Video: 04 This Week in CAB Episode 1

So now what I want to do is take a very close look at some examples with you and show you a bunch of common issues that can pop up when you first attempt character animation.
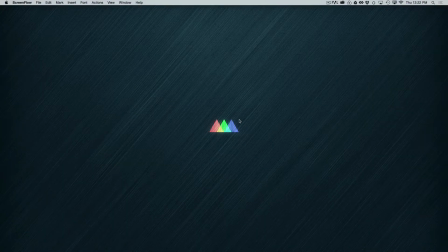Let's take a look. Okay, we've pulled together some specific student examples for you just to talk about some kind of general issues that come up a lot with this evaluation exercise.
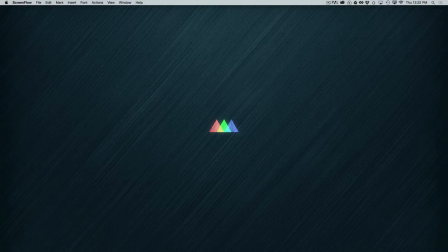So we're going to start with some that are good starts but need a little work, and we're going to talk about the different things that could be done to improve these, and we'll be talking to some degree about what you will be learning coming up.
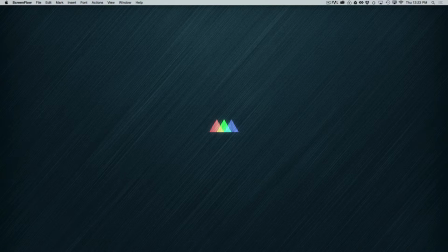So remember, this is just an evaluation. So don't feel bad if your animation isn't quite there. That's why you're taking the course. So we'll be kind of talking about some issues and how you're going to learn to resolve those issues as you move through the course. All right, so let's dig in here.
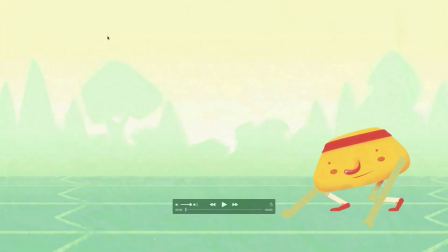The first one we're going to look at, let's run this one quick.
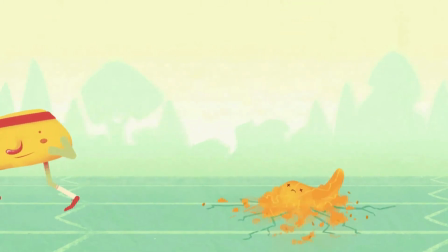All right. Now, this one is notable for the very difficult task this
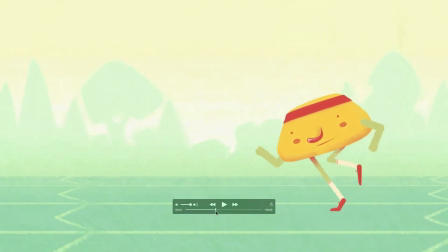animator chose, which was to animate a run or a walk. And for this early on in your progress, I would not expect you to be able to do something this complicated. Runs and walks are very, very difficult.
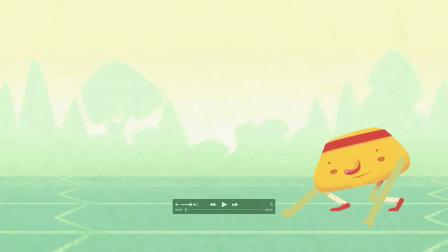Now, we will be doing runs and walks in this course. We'll be getting into that in the weeks ahead, so you'll learn all about how to do these correctly. As it is right now, this isn't a bad start, quite honestly, for someone who's never done it before.
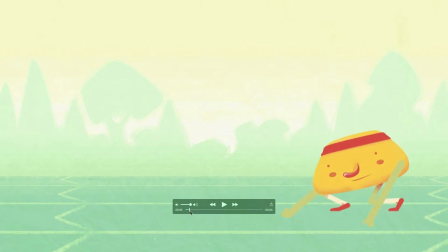It's got some problems, but this is a really nice sense of getting ready and anticipation here, although really the anticipation is right here where the character rocks back a little bit. Now, that would actually be the movement you'd really want to emphasize here,
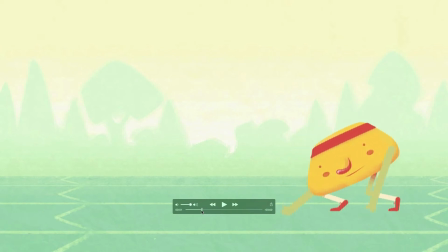is moving backwards before moving forwards.
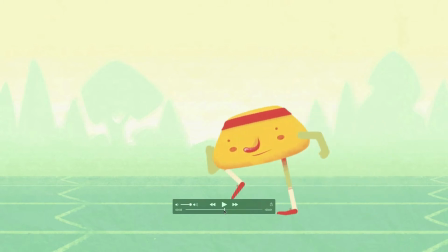And then the beginning of the run almost starts to work, but the feet are kind of sliding along the ground.
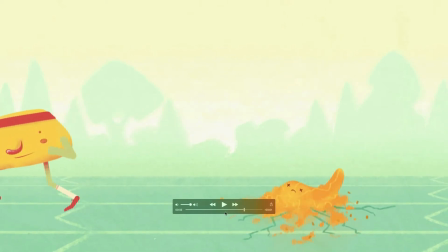It doesn't really feel like the character has any weight or any volume. And we'll be talking about weight a lot in this course. Weight is a huge issue for character animators. We want to make sure that our audience believes in our
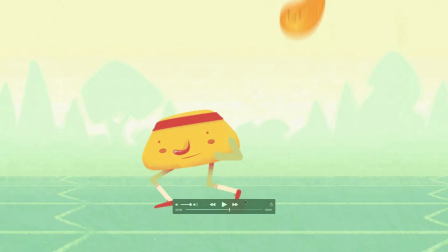characters and believes that our characters are really little guys,
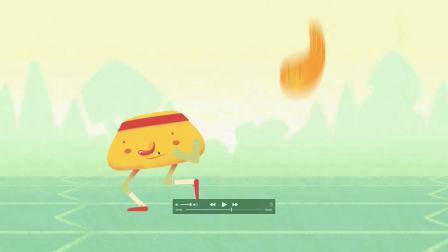and that this little guy Squash is a little guy that you should be able to reach out and poke him in the tummy and tickle him. You should believe that he is real. Because if you don't believe he's real, you don't care what he's doing, and you don't care what's happening to him.
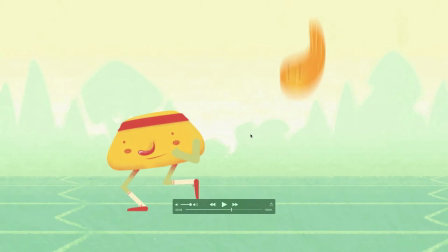So giving your animation a sense of weight, a sense of physics, so that we can feel that the character has volume and weight and is existing in a space with gravity, is one of the really important things that we need to do as character animators.
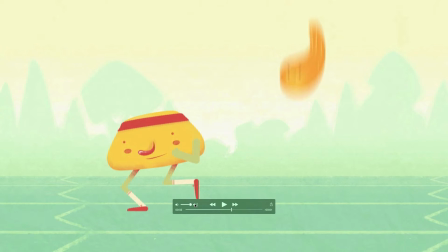Those very minor elements of making the audience believe in the gravity of the world your character lives in and the weight of your character will hugely advance the believability of your character,
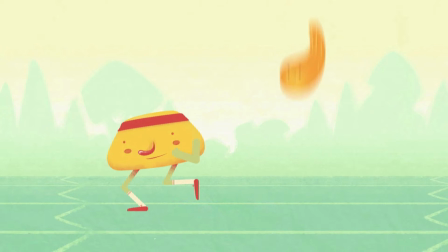and your audience will be much more involved and much more connected with that character because of that.
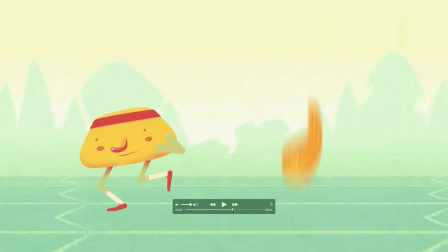So one of the things that's not working about this walk, as you see as I drag across here, is the character doesn't seem to have any weight.
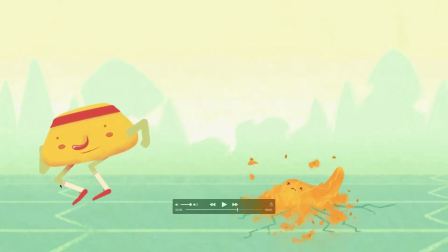He seems to be just sort of floating, and his legs are just moving. In fact, right here, both the legs are off the ground, and he's literally floating in the air. So we want to think about weight.
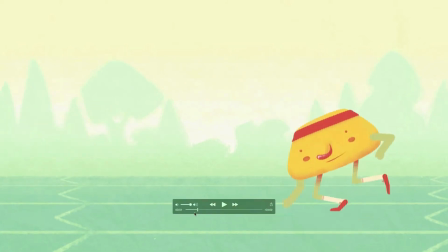It's going to be a topic we're going to talk about throughout the course, and it's an important one to think about.
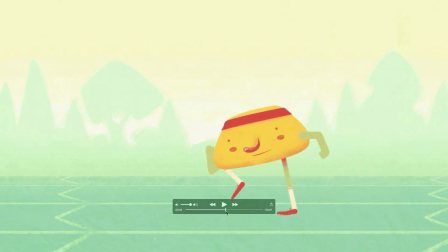So kudos for trying something very difficult,
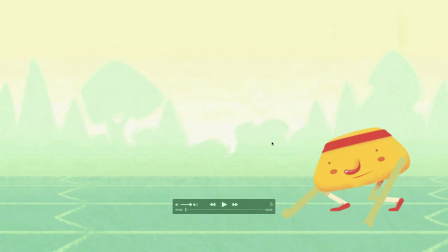and by the end of this course you will be able to animate this kind of a run much more effectively.
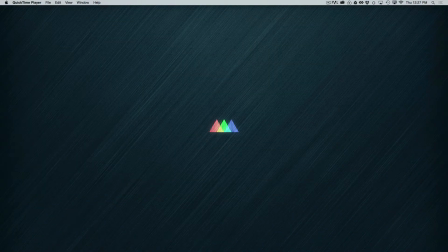So really, really good start there and a fun idea. All right, let's take a look at our next one here.
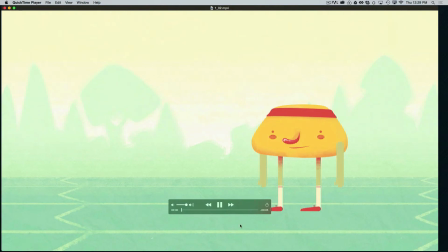Okay. All right. This is a really common attempt here, which is the jump.
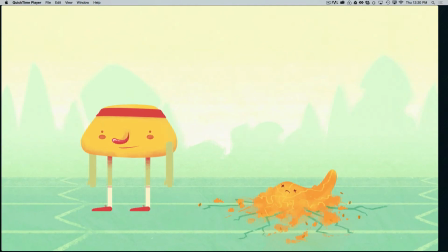And lots of you guys tried doing a jump to get Squash out of the way. So this one has a very common problem that we see in a lot of beginning jumps. Now you will learn how to do a jump.
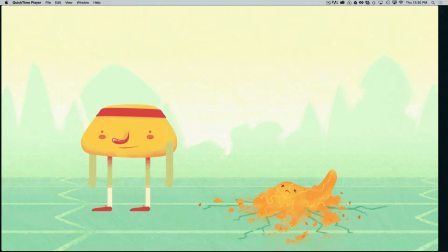It's going to be one of the very first things you learn in this course is how to do a very, very correct jump.
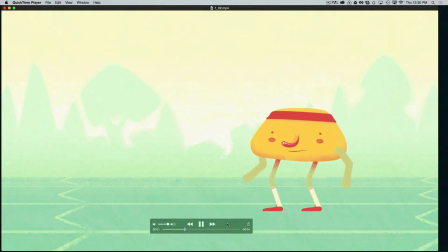So let's talk about this jump here and what's making it almost work, but not quite. It's getting there. This one is starting to move in the right direction. Now, one of the things I would like about this one is the little reaction here right at the beginning.
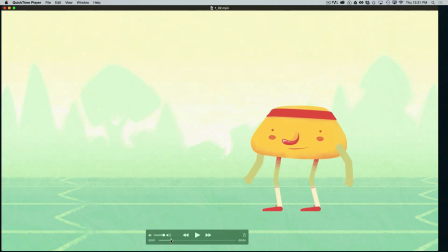We get that nice little reaction, and there's a little bit of a pause there where we get a chance to kind of feel the character looking and thinking. I would even recommend having the character look a little sooner and
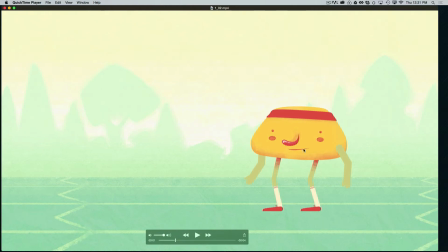pausing even a little longer there so the audience really has a chance to see and feel what the character is thinking and feeling. And then as he begins to jump, we get this anticipation down, which is good.
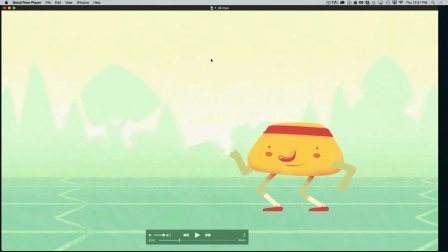That's exactly right. Before you jump up, you have to anticipate the movement. In other words, do the opposite thing, which is to go down. And this is a necessity, a physical necessity, according to Newtonian physics. You can't simply stand and lift yourself up into the air. You have to first crouch down, and then you have to push yourself up in order to jump off the ground. And you can try it yourself. Stand up and try doing a jump. No matter what, you'll have to go down a little bit first.
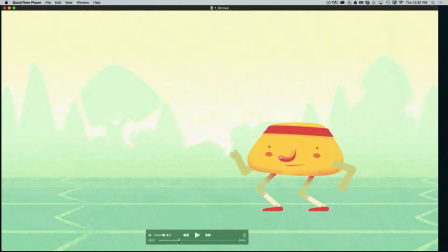So this is very good. Anticipation down. Now here's where things start to not work so good. Now watch what happens with the feet here as he comes up off the ground. Notice that the feet simply lift off the ground with him. Now think about this for a minute.
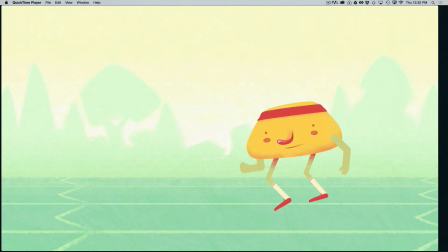How is he doing that? And once again, if you get up out of your chair and try to do a jump yourself, you'll see that your feet don't just rise up off the ground with you. You push. You have to push your weight up in order to throw it up in the air,
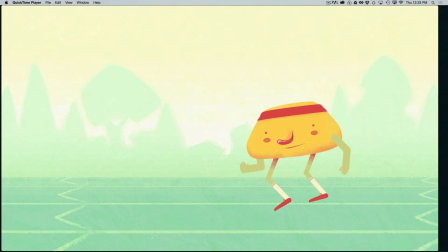and then your feet will come behind and follow. But your feet have to stay on the ground, and they have to push up.
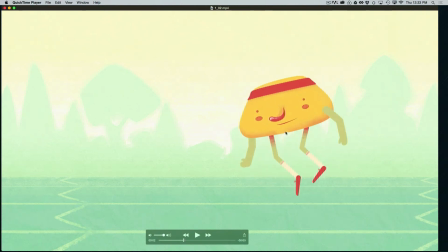They have to push up. So they will go straight, or straighter than this actually probably,
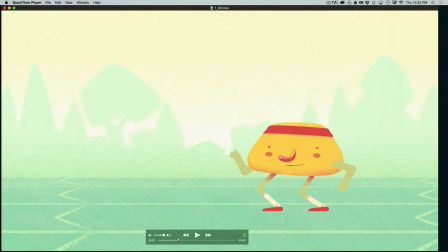but the legs going straight here is correct, but the feet need to stay on the ground first. We need to see the character pushing off the ground. Then the character can rise into the air. Otherwise, the character is literally just levitating.
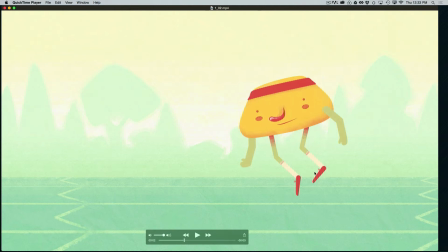And again, we have no sense of weight, no sense of reality. We don't feel like this character exists in a real space with real gravity. And that's a very, very important task for a character animator, is to give that basic sense of believability.
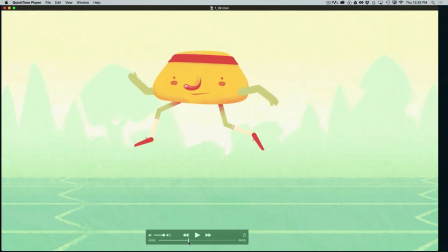Okay, so as he flies up into the air here, I would add more ease to the top of this jump.